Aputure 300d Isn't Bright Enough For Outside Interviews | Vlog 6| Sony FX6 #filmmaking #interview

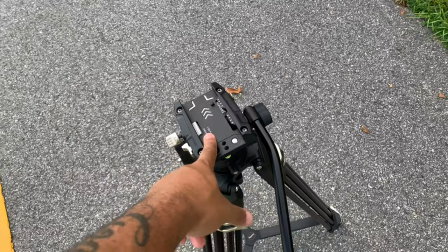237s
tripod i don't need a new tripod but i want a new tripod this is a small rig heavy duty tripod and before i had
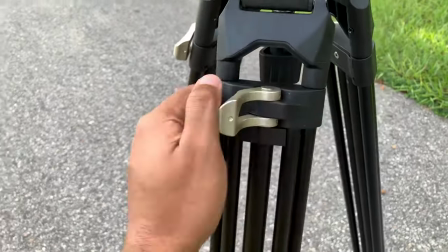243s
this tripod i had the other carbon fiber one that just had where you pull it out right here and it goes up but this one has two of them
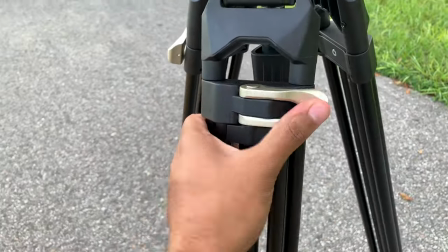250s
i had the other one but i gave it to a friend and he ended up losing it he paid me for it but i was in a rush and i needed another tripod asap
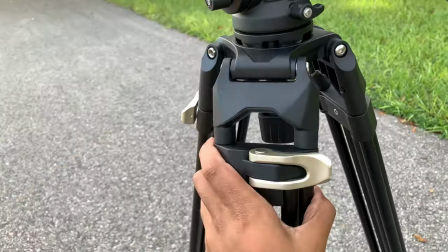256s
so i quickly just bought this one at my local store and again the thing i hate is having to
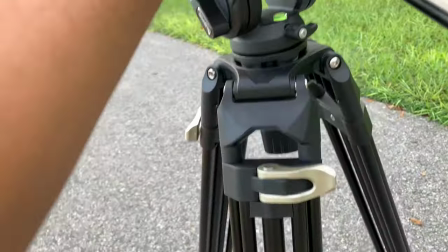262s
unlock the bottom legs just to pull it up if you guys know any other tripod that only has one lever to pull it up let me know in the comment
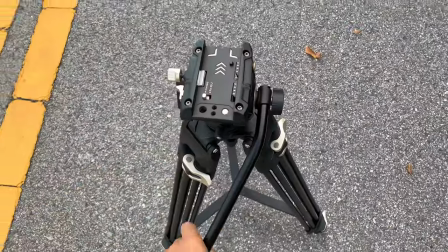270s
section below i'm thinking of getting the sackler one but jesus that one's like eighteen hundred dollars just for the legs alone but honestly
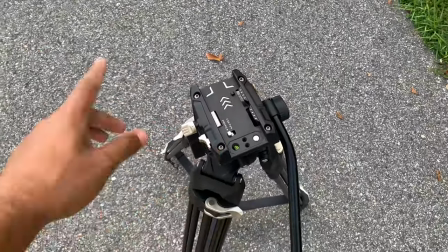278s
i I think it's gonna be a good investment, so I'm considering it, but if you know any other tripod, let me know.
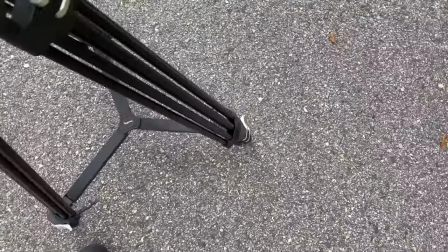285s
The Smart Reg one, it's okay, it gets the job done. My biggest issue is just these legs, like it's really a pain in the neck.
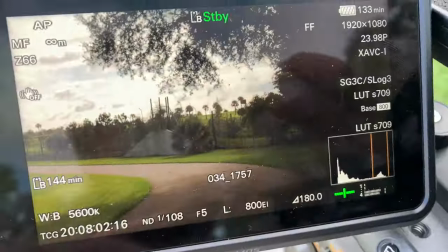290s
All right, so right now I'm setting up my framing, and this is how it's looking. Two things.
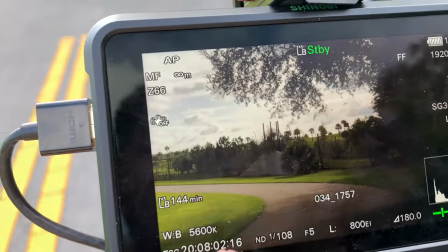296s
One, I'm trying to expose for the sky because it's kind of bright out here, the sun comes and goes.
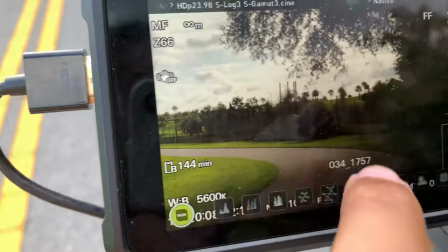300s
But the only thing is, if I expose for the sky, you can see that I'm pretty good when I put my false colors on.
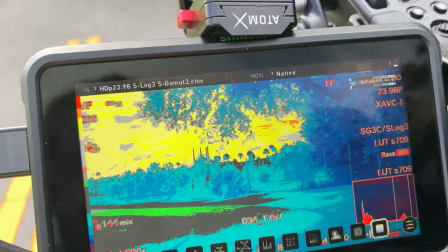305s
It's a little bit yellow, it's a little bit high up there, but i believe that i can still save it in post-production but now my issue
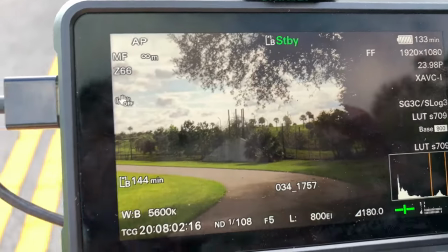313s
is all of this is completely gone in the shadows it's completely lost and i only brought one light which is aperture 300d but even if i
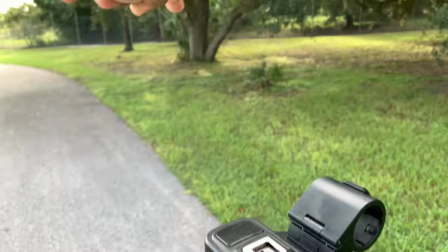320s
still use that to get my subject well lit all of that is going to be gone i didn't bring enough lights for that so there's no way i'm
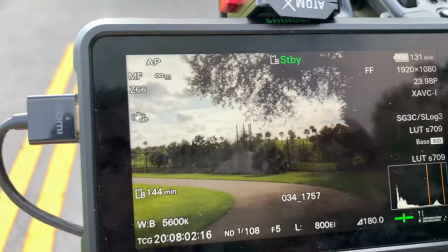327s
going to be able to light that properly so i can either keep it like this or i can bring it down to a 2.8
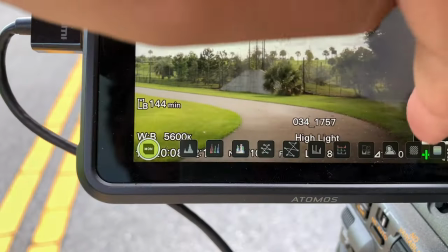333s
and if i bring it down to a 2.8 my sky is blown out as you can tell if i put false colors on sky is gone it's completely gone so
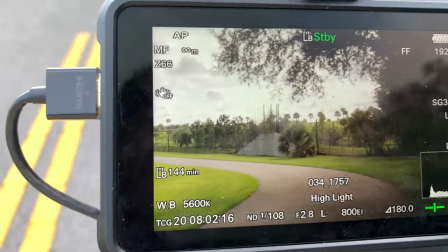342s
i'm not sure yet what i want to do i'm gonna get in the frame and see how it looks and then i'll
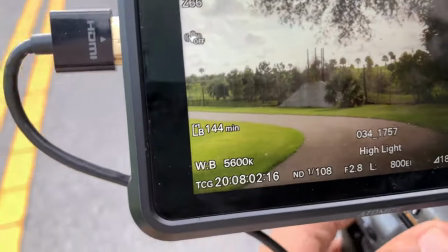347s
make my judgment off of that but and i have my nd at 108 even if i bring it down and
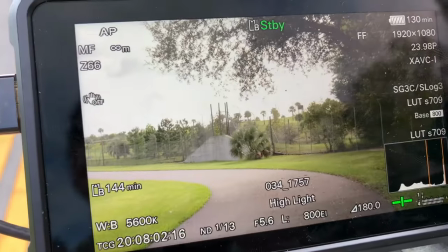355s
then turn it up to like a f5 my sky is still blown out and that's gonna be very distracting so i don't know I'm going to figure it out and let you guys
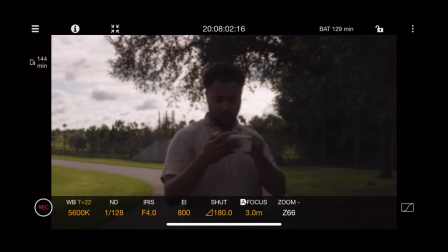364s
know what I come up with. So right here, I'm basically just making sure that I'm in frame. I'm using an app on my phone and it's not the greatest app. It's very laggy, has a lot of latency to it. And as you can tell, the colors are just completely bad. I strictly only use it for framing. I think the app is called Content Browse Monitor and it pairs my FX6.
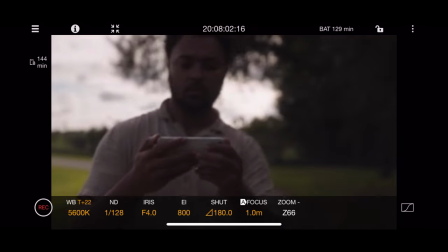381s
So it gets the job done with that part, but I don't rely on it to make sure that the colors look good or anything, just the frame.
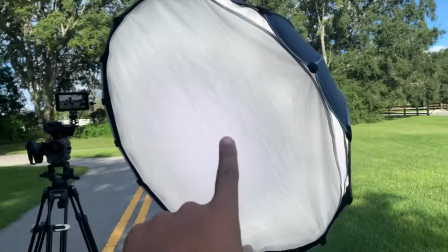386s
All right. So this is what I came up with so far. i had the 300d right here and the 300d is not at all powerful enough for the outside which i honestly
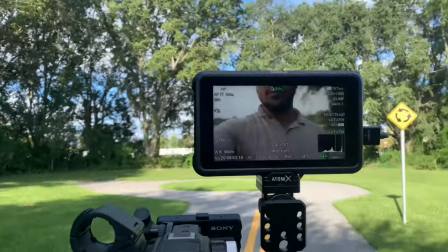394s
already figured that but it was better than my 60d so this is how the framing is looking right now um like i said
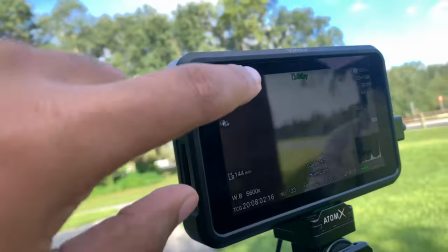402s
the biggest issue that i had was my sky was blown out as you can tell let me get out of frame my sky was blown out and if i put the nd all
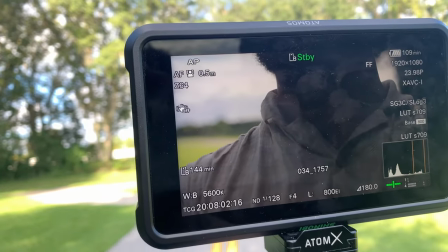409s
the way to 1 over 128 full nd at a f4 you can tell this aperture light right here is doing
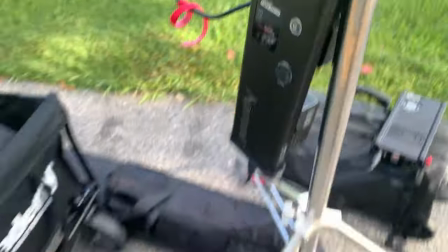416s
absolutely nothing and i'm on 100 this is the brightest it can go and the reason why i have diffusion on it because if i don't have the diffusion
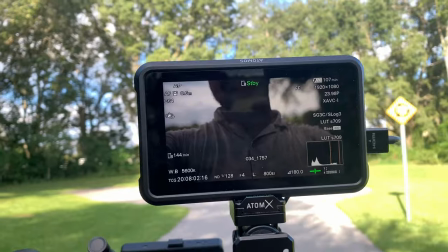423s
on it it just looks way too saucy like you can definitely tell there's a light being blasted it doesn't look like a natural sunlight so
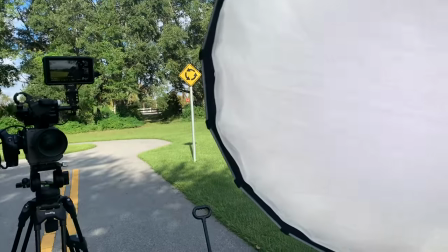430s
i think i'm gonna have to make a trade-off i'm either gonna have to take it off and blast it it's gonna look saucy
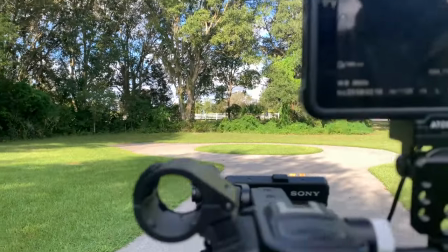437s
or i'm just gonna have to have my highlights just a little bit blown out because if i again if i put it down to i think one over 45
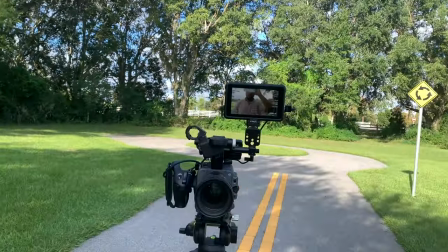444s
or even one over 38 the framing is gonna look i'm gonna put it on the screen how the framing is gonna look so you guys
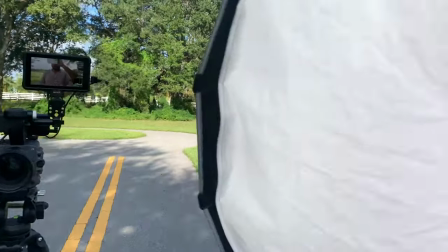449s
can see a better example of it but i'm just gonna figure out what i'm gonna do i'm gonna see i'm gonna play around with this i didn't think
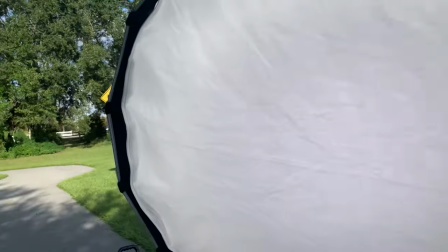454s
it would take me this long to just to do this for the interview but luckily my client is on their way so i have a little bit more time so i end
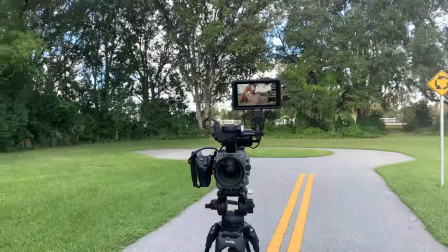461s
up actually taking all of the diffusion off and i think in my opinion it looks more natural it looks like the
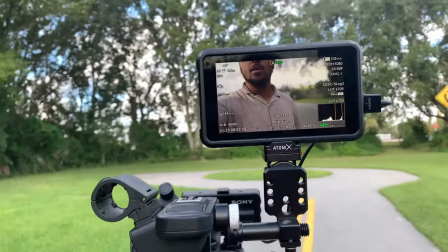468s
sun is just literally blasting on my face when i have the sun so i think i might go with this look i know you probably
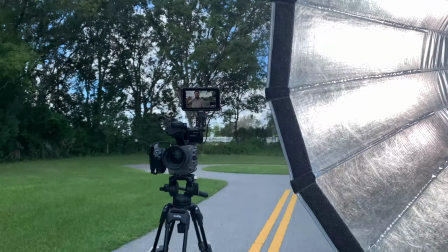474s
can't see i'm gonna throw it on the screen as i'm doing this but i feel like this looks a little bit more natural my only thing is the